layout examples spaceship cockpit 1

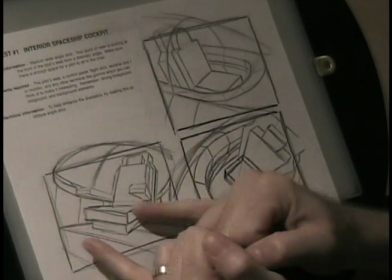The second vanishing point, you can see the lines radiating off in this distance, this direction over here, which are converging off to the side.
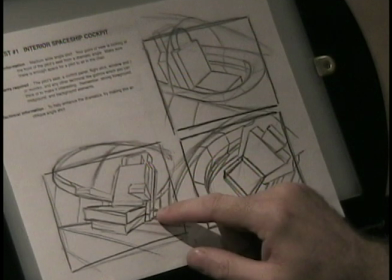So it's forcing something that should be a pure 1-point perspective into a 2-point perspective,
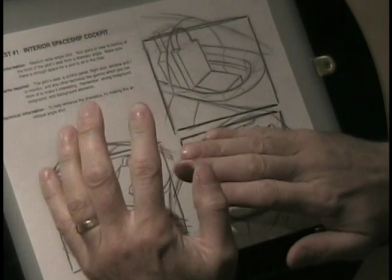and that's what sort of warps the background just slightly there.
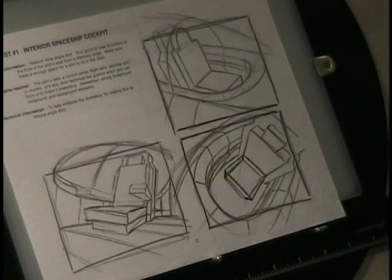Now this is a good type of a shot if you're trying to set up something that's fairly dramatic, in that you want it to look like, you know, there's some impending danger or something like that that's taking place. Then you would cut to this type of a shot here.
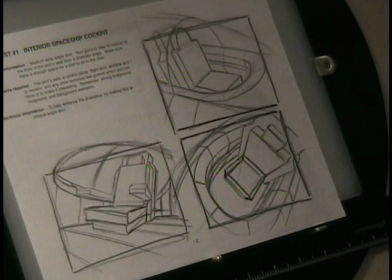The same thing for this next one, where we're looking in more of an aerial view, looking straight down on the cockpit from above. Again, this would be for more dramatic purposes. And this shot here is a 2-point perspective, 2/1-point perspective view.
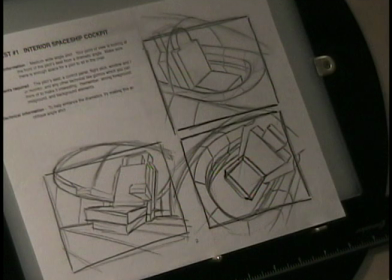but it's also got some components of three-point perspective within it as well. So let's take a look right now.
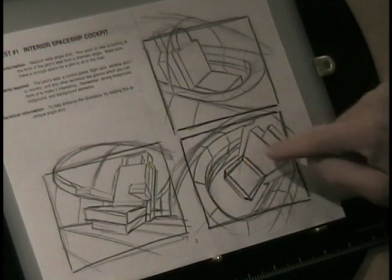You can see that the perspective for the back of the chair, along with the headrest right here,
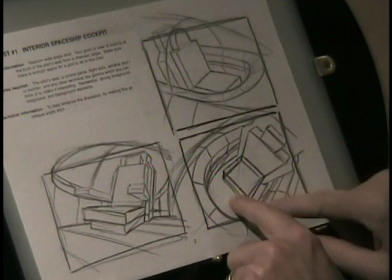is radiating down, and you can lightly see the two lines there, coming down to a point roughly around here.
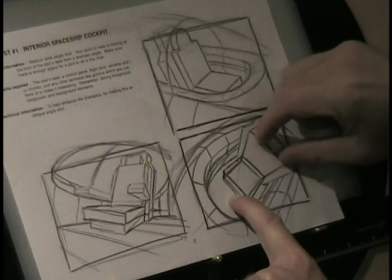The seat of the chair is coming back in perspective to a vanishing point that's somewhere just off the page there,
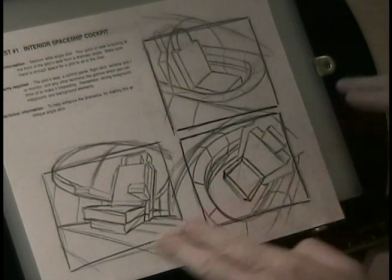and that's creating a two-point perspective.
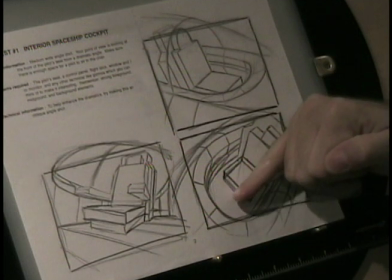Now the horizon line for this environment is sitting roughly right about here, splitting the seat right in half,
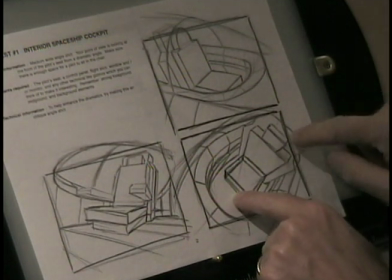running this way, and so we're attaching our two vanishing points along that horizon line.
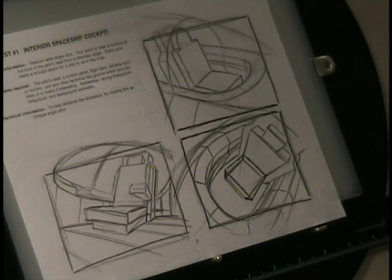Now the actual horizon line for the viewer in this case would be quite a bit a ways up this way,
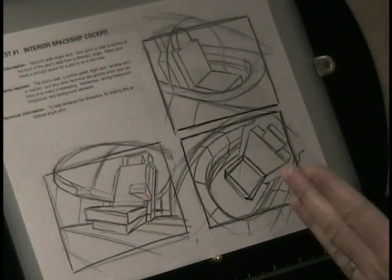above the picture plane. And what we're doing is we're actually rotating our point of view so that we're looking down on the cockpit.
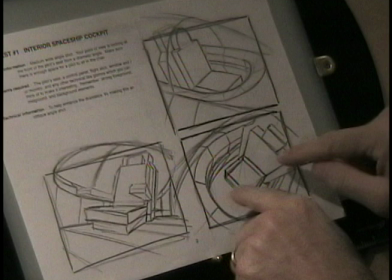And so that's why we're altering the horizon line for the vanishing points in order to make it look like this across here,
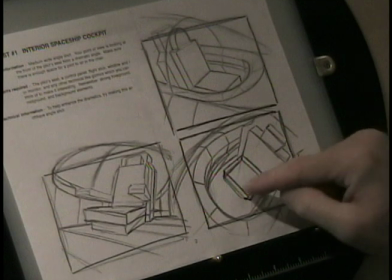in order to anchor our vanishing points to that horizon line.
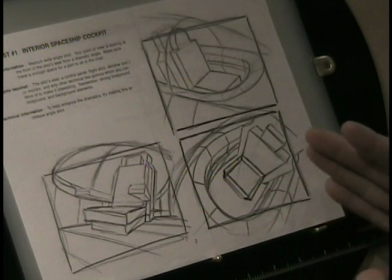Now the three-point perspective issue comes into play when we're dealing with this plane across here.
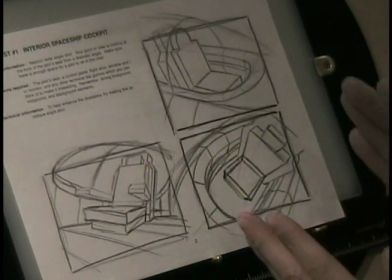Now right now it has been cheated just very, very slightly.
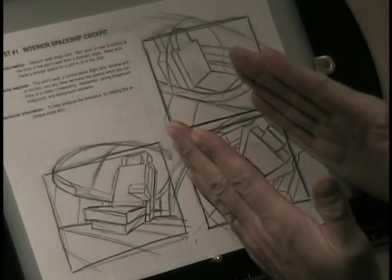You can see the lines are sort of pinching in just a little bit here, and they're going off to a vanishing point in that direction.
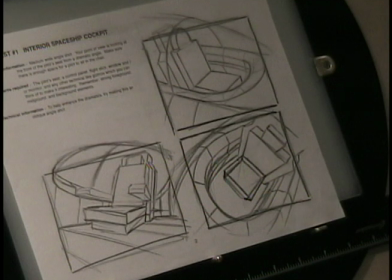So while it really shouldn't happen that way, I mean, again, because it's sort of a thumbnail sketch, you're going to get these little variations in your layouts where they're not actually going to work to a pure two-point or three-point or one-point perspective.
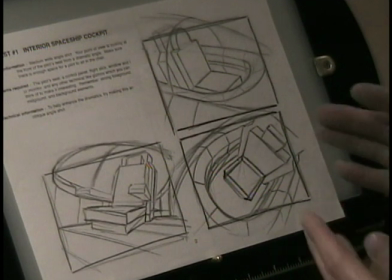You have to cheat a little bit. And in this case here, it's primarily because it's a rough.
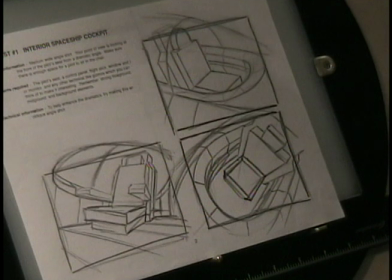Now, I hate saying that, because I've often said to my students, never use the phrase it's
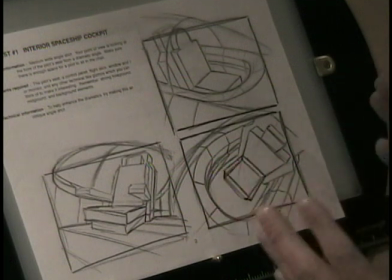wrong, or the perspective is not quite right because it's a rough.
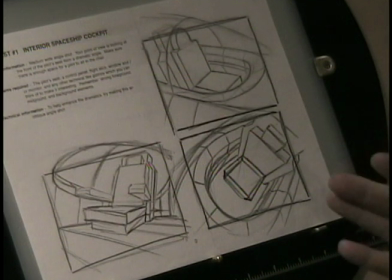That should never be a crutch excuse for bad perspective in a layout. Now, on the other hand, I'm trying to defend myself here a little bit in that it is a quick sketch, and you're not overly concerned about getting the perspective absolutely right.
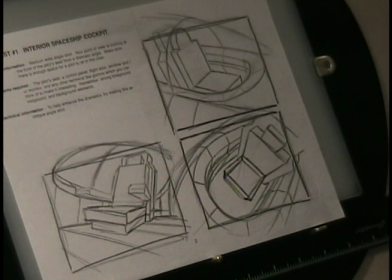So there are, instances where you can get away with it, although I do chastise my students for doing that in some cases.
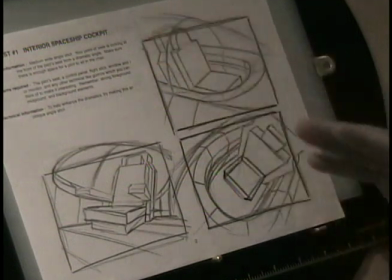So the third vanishing point is radiating off in this direction here, and we have the other two vanishing points coming over here and here.
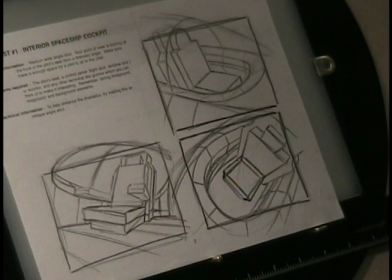So that's more of a down shot point of view with a one-point perspective.